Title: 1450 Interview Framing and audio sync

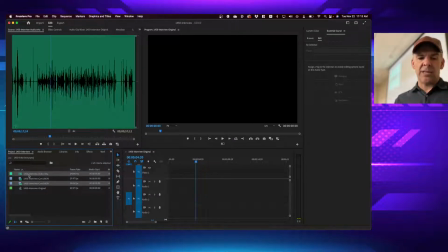[12:00]
If you have your audio and your video and the audio for it,
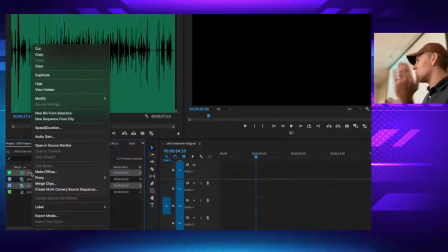[12:05]
you can right click on them, and assuming they both started around the same time and even ended around the same time, so one doesn't have 2 minutes of random talking before that they both started,
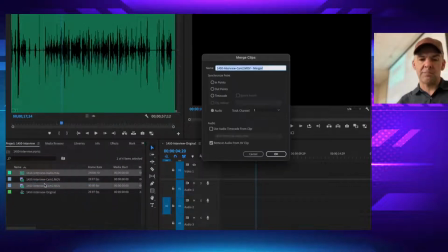[12:17]
you can right click on them and choose merge clips, and it'll say, okay, I'm going to make a new clip, add the word merged to it, and you can say synchronized by the audio, and then remove the audio from the video clip using essentially only the new audio.
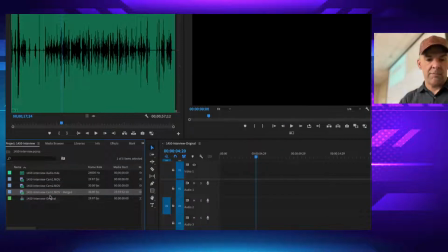[12:32]
And when you say okay there, boom, it creates this new video clip.
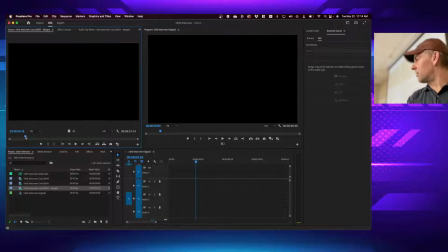[12:38]
Okay. Adam, And you can see the audio started before the video, and but it's now replaced all of that.
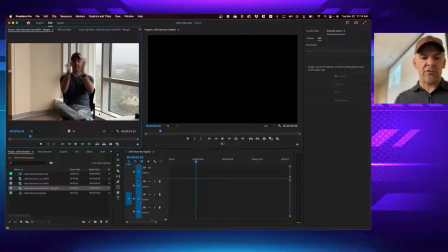[12:46]
So that's another thing you can do. However, I'm going to try just putting it down on the timeline, and let's see if it crashes Premiere. It didn't yet. And it also didn't bring in the video. So let's just go with the old manual method of dragging in our video clip,
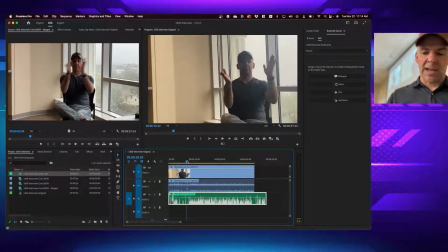[13:05]
dragging in our audio clip, looking for that spike that you hopefully recorded, moving them until they're in place, delete the bad audio.
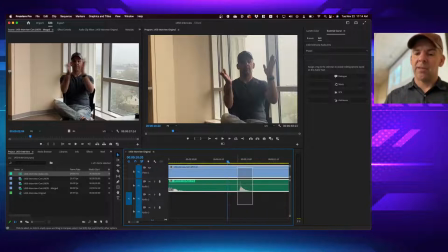[13:17]
Actually, you can even just take this good audio, and if you move it over the top, that removes the old audio, and now you can right click and link them. Let's unlink and then right click and link. So once you've done that, I just come in with my cut tool, chop off the excess bits,
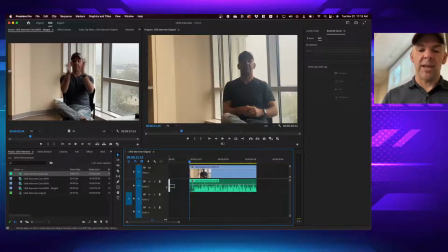[13:39]
and you've got your interview ready to be edited. Questions about that process? Now, there's a few other things we can do. I'm going to show you guys how to afterwards. And next time in class, we're going to look at how to fix some of the most common problems,
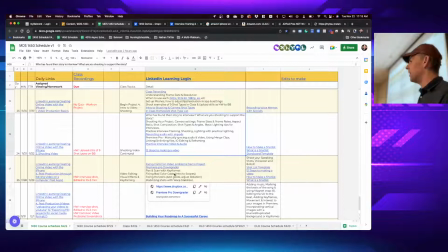[13:55]
as well as how to animate any still photos that you put into your video so that they have a little bit more life and interest.
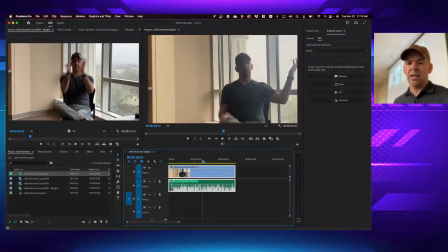[14:01]
For example, right here, this framing, we were not talking about framing on this particular day. You can tell the framing is not ideal. What's wrong with the framing of this shot? I'm backlit. So by putting a bright source of light, namely the sun, behind me, you can see that whoever's,
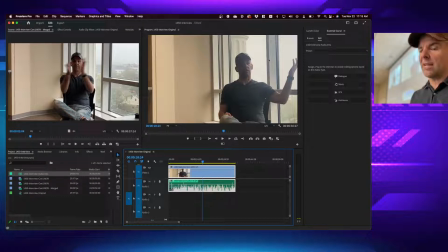[14:20]
I think it was an Android phone, was really struggling to actually achieve both. However, if you open up this one or this other one, you'll notice that the dynamic range was a little bit better.
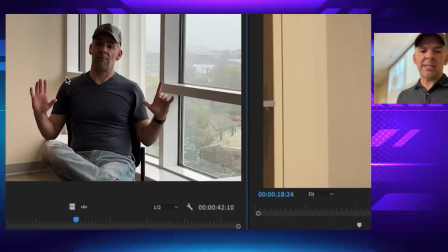[14:31]
Maybe the lens was a little bit cleaner, and it's able to, it's a terrible expression on my face,
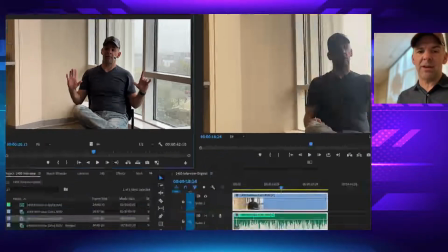[14:35]
but it's able to handle the dynamics a little bit better between the darks and lights,
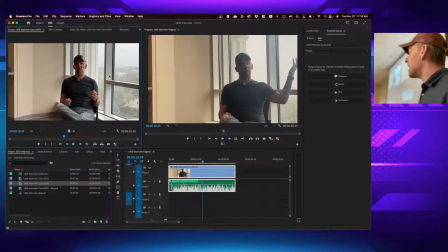[14:40]
but still avoiding bright backlights behind your crowd is better. This one also had some decent framing, except the main thing is that I'm very close to the background. The more you can move the person away from the background, the better the shot is going to be,
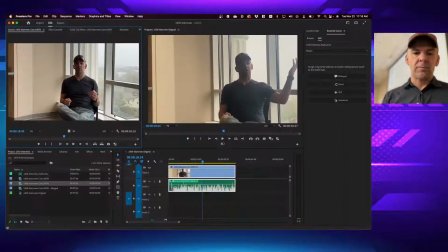[14:58]
the deeper the shot is going to be. And you're going to have a couple other options on your phone as well.
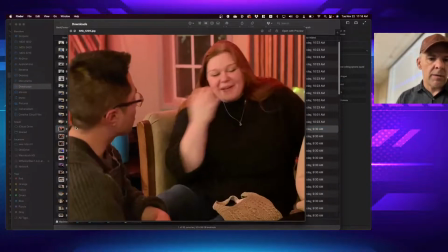[15:02]
Let me open this up and show. So here you can see,
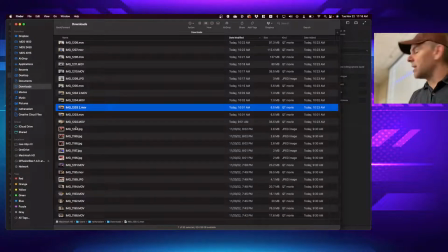[15:09]
depending on your phone, you might have, if you have an iPhone 13 or 14, you have the option for what they call cinematic mode.
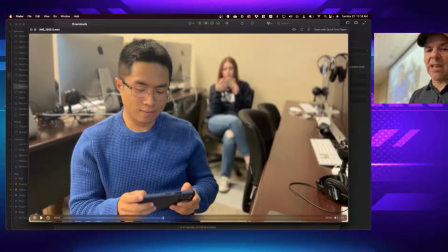[15:17]
Cinematic mode does a pretty great job of creating a faux depth of field, shallow depth of field effect. So you notice that the people in the background, the distractions in the background, are now blurred out.
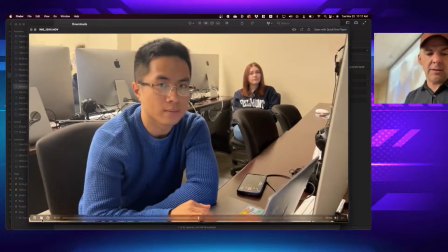[15:29]
In regular video mode, on the other hand, Capture a second or two. you have a very different look and feel.
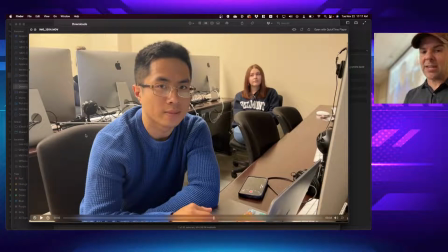[15:34]
In regular video mode, any distractions in the background suddenly become very distracting.
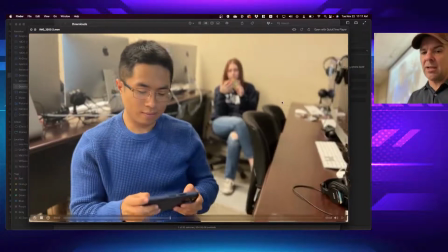[15:40]
Any movement, messy cables, etc. You notice the difference between them is not subtle.
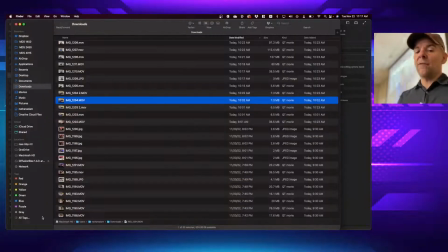[15:45]
Isaac's noticed that if in here, look. So if you have a cinematic mode option, it's definitely better. I would also say the cameras got so improved by the iPhone 13 or 14 that if you're shooting with just a collection of phones, using the newest one is going to typically yield the best results. There was a substantial improvement in the 13 to 14.